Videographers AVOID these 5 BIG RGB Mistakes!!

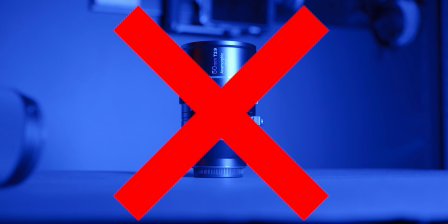I see so many beginner videographers making the same mistakes over and over when it comes to using coloured lighting in their videos. And I'll be honest, I've been guilty of it myself in the past because the thing is, the rules are different when using RGB lights and most of us make the mistakes of thinking we can use the techniques we already know and apply it to coloured lighting when this simply isn't true. And that's why this is really important to understand because otherwise you'll struggle to colour grade and your videos will look cheap.
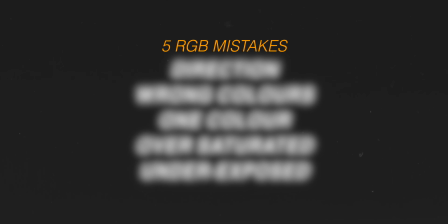So I'm going to show you the five most common mistakes and how to avoid them so that you can get more professional looking shots with minimal effort.
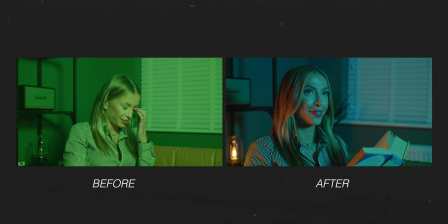I'll also show you the secrets that the pros are using to get cinematic colours and images.
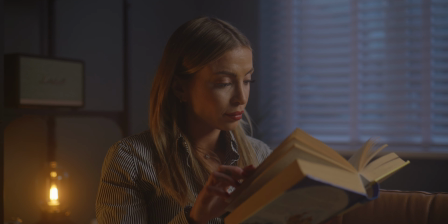So by the time you finish watching this video you'll be so much more confident when it comes to lighting people and products when you're using colour. Alright just a quick note when you're using multiple light sources all this stuff going on try and stick with the same brand because often from make to make the colours don't actually match up so you might think you've got the same color but the camera will pick up the slightest of differences and that'll make your color grading all blotchy plus also the cheaper brands aren't that color accurate.
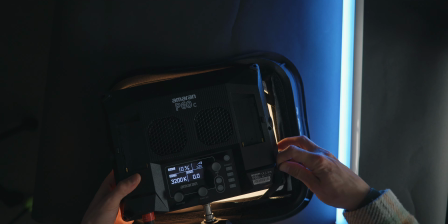The lights that I'm using are the Amaran P60C RGB panel light along with the PT2C tube light from Amaran.
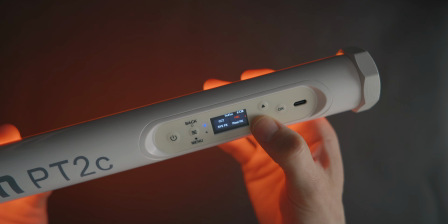I love using Amaran stuff and aperture stuff because the color accuracy is really good and the apps
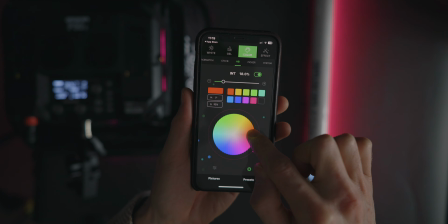on the phone are the best ones going they're really easy to use so go check these out using the link in the description.
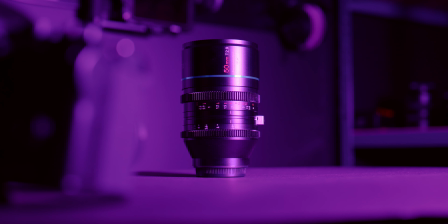Now the first mistake makes your videos look really cheap and whenever anybody sees a video like this they assume it's been filmed by an amateur because something just looks off.
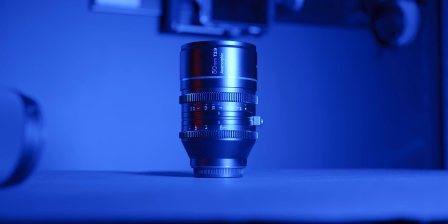See what a lot of people do is use coloured light as if they were using a key light and blast colour straight onto the product or the person and while this can be okay at times it doesn't always work so there are some better approaches that we can take instead. The easiest way to get around this is to use colour sparingly and just add a little pop of color to
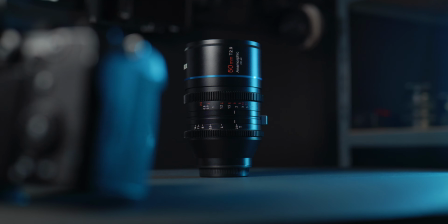accent certain details and that's why I love these Amaran tube lights because it doesn't belt light everywhere.
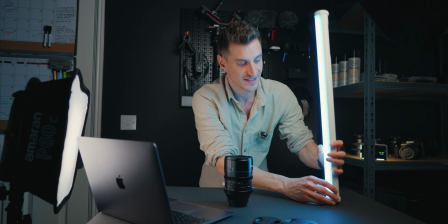They can be a little bit more direct because of the design. So as you can see I'm using this light just off to one side or even sometimes behind the product and
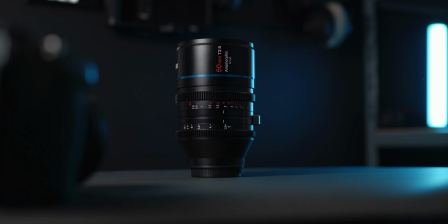it just adds a little bit of a rim light or accent light on the product and it doesn't overdo it.
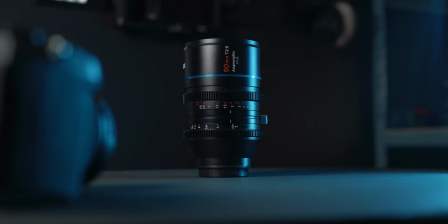Now I've chosen to match the blue ring on this lens just to make it stand out a little bit more and also added a tiny little bit of key light using the panel light just to bring out some detail on this side and bring the exposure up slightly and this also gives it
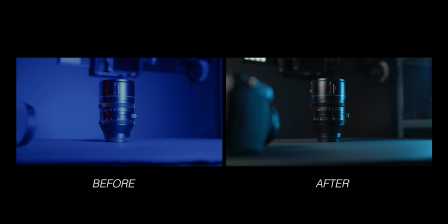a bit more depth this approach looks so much better than just washing the entire image with one color this second mistake makes your videos look
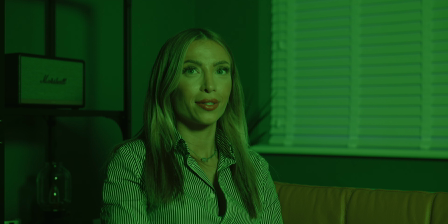unnatural and that's because you're either using the wrong colors or you're using colors for the sake of using colors and sometimes you might not need to now if
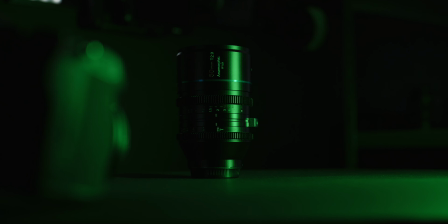i use a green light on this lens it doesn't work for two reasons one there's no green on this product or in the scene and two there are now too many colors we've got the blue of the lens ring we've got the red text on the lens we've got the white text on the lens we've got black and then we're adding green as well so there's a lot of stuff going on and it's better to stick to just a few colors because adding more can actually take away from what you're trying to achieve now within the context of a scene it could work for example if I had like a neon sign in the background something like that then adding the green here would make sense because it gives it more context there's actually a reason for that extra green but for simple product shots like this it just doesn't really work.
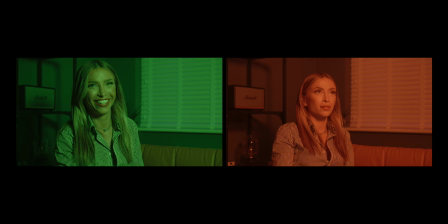If you're lighting people try to avoid green or heavy oranges because it can make skin tones look really strange unless it's already part of the environment. Top tip so it's always better to start with what you already have and work from there.
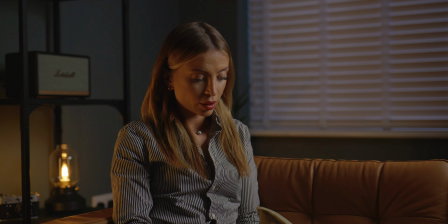So in my living room, I've already got a bluey green wall and a tungsten lamp. So I've already got two colors there that I can work with and I can just accentuate those.
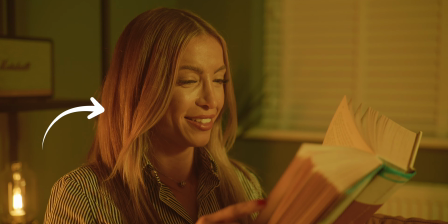For example, I've matched my tube light to my tungsten lamp just to bring out a little bit more detail on the left-hand side. And then to mimic or accentuate the light coming in through the window,
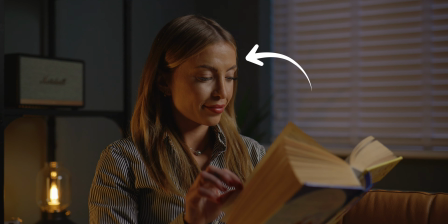I've just added a daylight temperature light on a softbox from behind just to light the subject a little bit more.
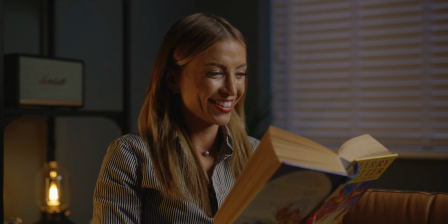So I'm not actually adding any colours I'm just working with what I've already got.
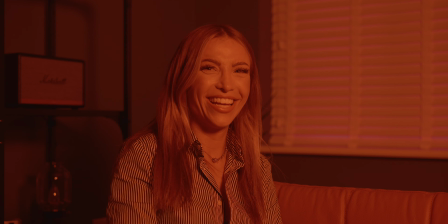If I were to add a red into this scene there'd be too many colours for a start but also it would make that blue wall look very strange and that just wouldn't work.
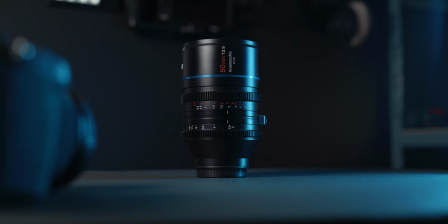So coming back to the product and starting with what we already have we could either use a blue to match the ring of the lens
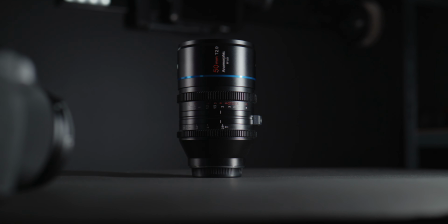we could use a white or we could use a contrasting colour to the blue and go for orange which brings me to my next point. Now Now you could play it safe and just stick to one colour, but sometimes, depending on what else is in the frame, it could lack depth. Using contrasting colours creates depth and a bit more interest. Now contrasting colours are colours that sit opposite each other on the colour wheel. You could use teal and orange, pink and blue, or if you're feeling particularly spicy, use colours that are next to each other on the colour wheel, like green and yellow. When people first get an RGB light, they have a tendency to crank the saturation up to 100,
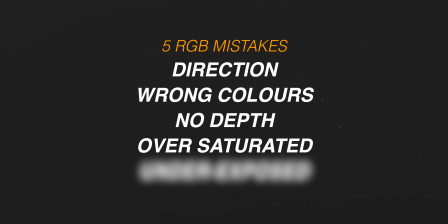but you have to be careful with this because you can go a little bit too far not everything needs
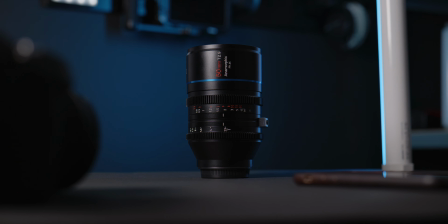to be at 100 sometimes being subtle is a lot better and a lot more natural now
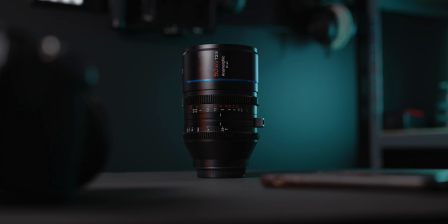you can do whatever you want when it comes to color because it's personal preference personal taste but just letting you know that you don't have to go all the way to
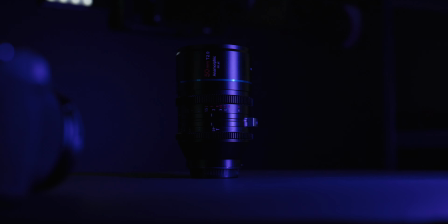100 the last mistake leads to underexposed shots and the image being too dark and nobody can see what the focus is meant to be you have to be careful because RGB lights are naturally less powerful than daylight temperature lights. So you need to make sure that there's enough light to expose correctly. Make sure your lights are bright enough. Bring your lights a bit closer if you need to or you could just use a neutral key light like something like I did in this
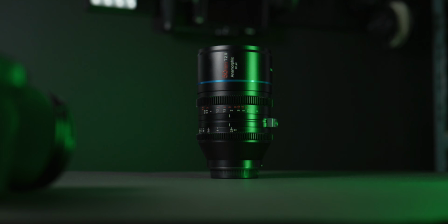shot and that just brings out a little bit more detail so you can still have your color but if it's not powerful enough you've got the extra key light. Now even if you do follow the five tips in this video there could still be one major thing holding you back and that's the extra bonus mistake i told you about earlier there's one huge thing that the pros do when setting their camera up and using colored lights and that's one of the
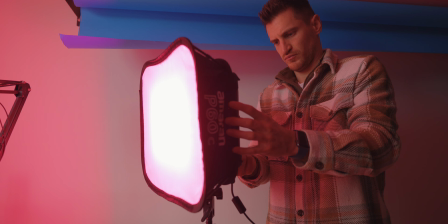points that i make in a previous video so if you really want to level up your production quality i highly recommend watching this video next because it's going to take what you've just learned and make it 10 times more powerful